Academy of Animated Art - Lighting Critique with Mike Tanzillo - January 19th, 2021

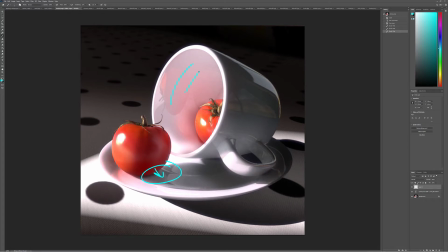[8:15]
I was looking at the interior of this reflection, and I'm wondering, it might be a position thing, but I'm wondering why they look pretty different. I guess we're in here. So I guess, because I'm wondering why I'm seeing this tomato.
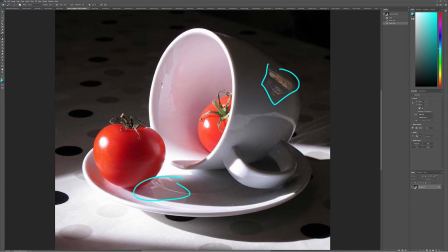[8:37]
And it might be a slight bit of the shape. It might be the direction.
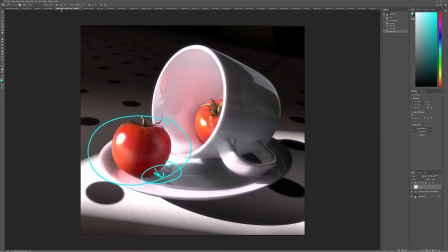[8:41]
It might be an incident of the IOR on this might be affecting that a little bit.
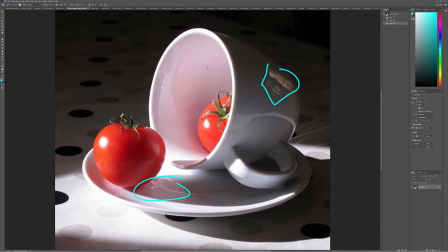[8:49]
I'm not going to worry too much about that, but I would just like to see. Do you see how this gets like a little bit, like we just see a little bit here, and then this kind of gets darker as we go back there?
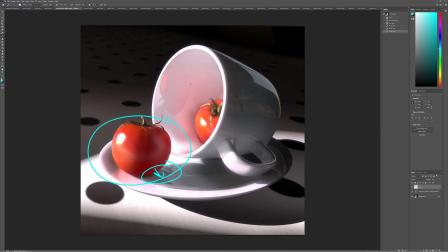[8:57]
It would be cool. Yeah, it would just be cool to see. Basically, it would be cool to see less of this reflection in there if there's any way to get that. It might be a matter of just slightly tweaking the angle, but don't worry too much about that one.
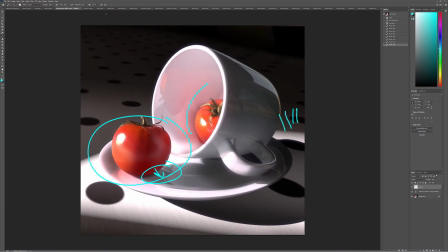[9:13]
Like I mentioned, getting these kind of caustic lights back here would be really cool. And
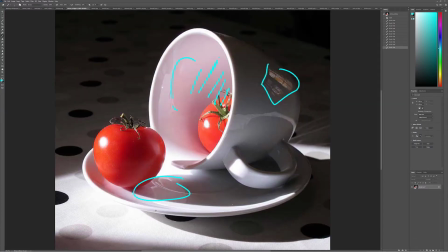[9:21]
then looking at the shadow in here, notice how it goes a little bit brighter as we get more to the front, and it's because there's more light rattling underneath that from the key.
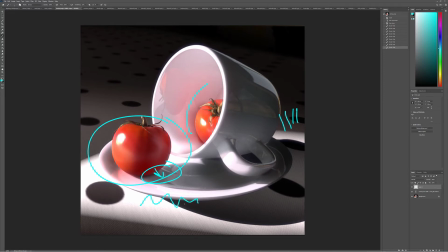[9:34]
So it'd be nice if we can get some more bounces in there to kind of soften that shadow. But again, really beautiful stuff. This passes the eyeball test. When you first look at it, it's hard to tell it's hard to tell that it's not real initially.
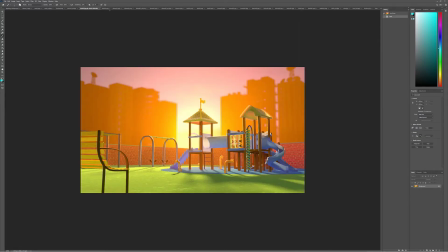[9:48]
It's just when you like really stare at it for a while and start breaking it down. All right, Dani, we've got a few images here for you today. A couple images in the video. Depth of field's looking good. It's just too strong. I would take this down by like maybe 50%, just because it's starting to feel a little bit miniature.
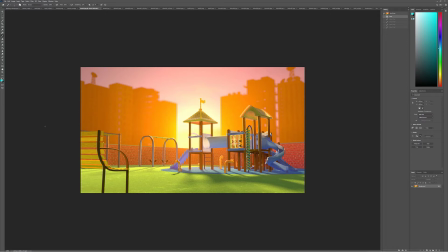[10:04]
Your question about inverting it, yeah, I think, it's just a matter of inverting it for the foreground, and I think you've got it right. It looks okay. I would just really work on darkening the back of this, because it seems odd that the light is coming from this way, but the back is very illuminated.
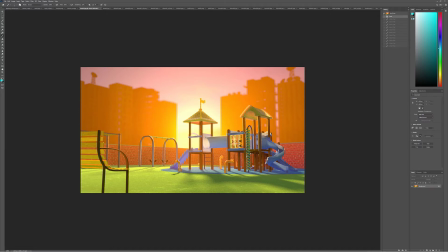[10:20]
This should almost be like silhouetted to the point of where it's like a nice framing element for this whole thing. Because these wood panels wouldn't have the same type of subsurface scattering and translucency as the plastic materials here. So
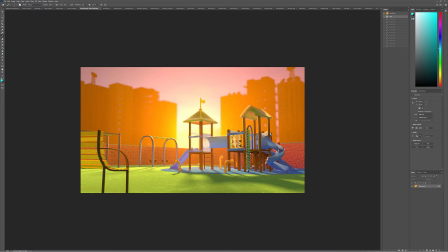[10:41]
a little bit less depth of field, darkening on the back of that. I'm wondering if there's a way to get more complexity in the ground, because it's such a broad.
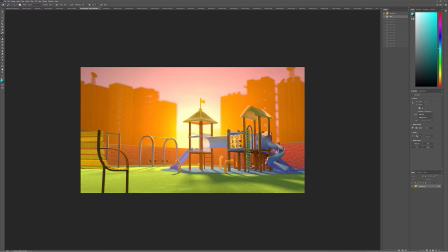[10:59]
Because there's a couple things that are kind of holding this back, and there it's just like a level of detail, both in the brick wall, like variation, because it's very similar throughout the whole thing, and same thing with the ground.
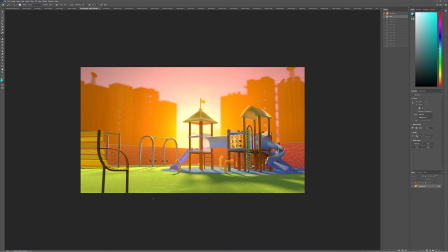[11:13]
And this might just come in the next iteration, so I wouldn't worry about this too much, because at some point we should do pencils down on this and just move on to the next project. But if there's a way of defining the surface, because like this ground is, I'm not sure if this is turf, if it's like rubber,
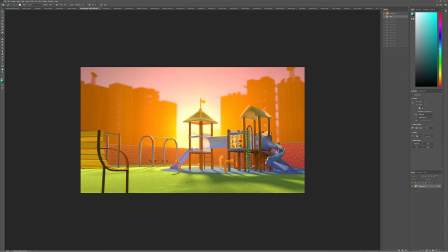[11:30]
just to kind of like define the space, like define the surface just a little bit more. So I would challenge you to look at some reference of the ground that you're trying to replicate, and then see if there's any more visual elements within that. And then for the wall, let's try
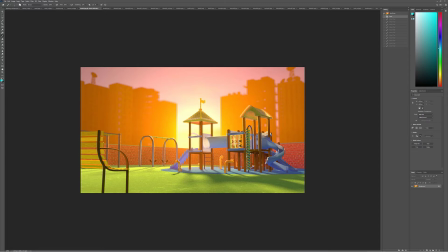[11:49]
creating some ambient occlusion on this wall or something to get some more interior shadows on it, because I can see that it's a little darker from the back, but I would like for there to be a little bit of shadowing going on in there, like small shadows with the bricks and the mortar and that kind of thing.
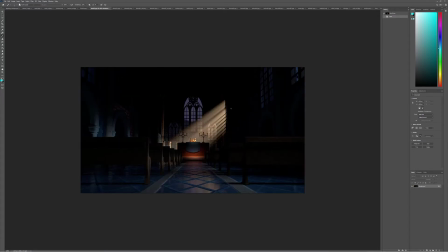[12:05]
For your other project here, I think you're making a lot of progress. I think overall, so 3 things. Overall, you can push these brights brighter in here. Push that central area brighter, and then take down this bounce light and take down the outside.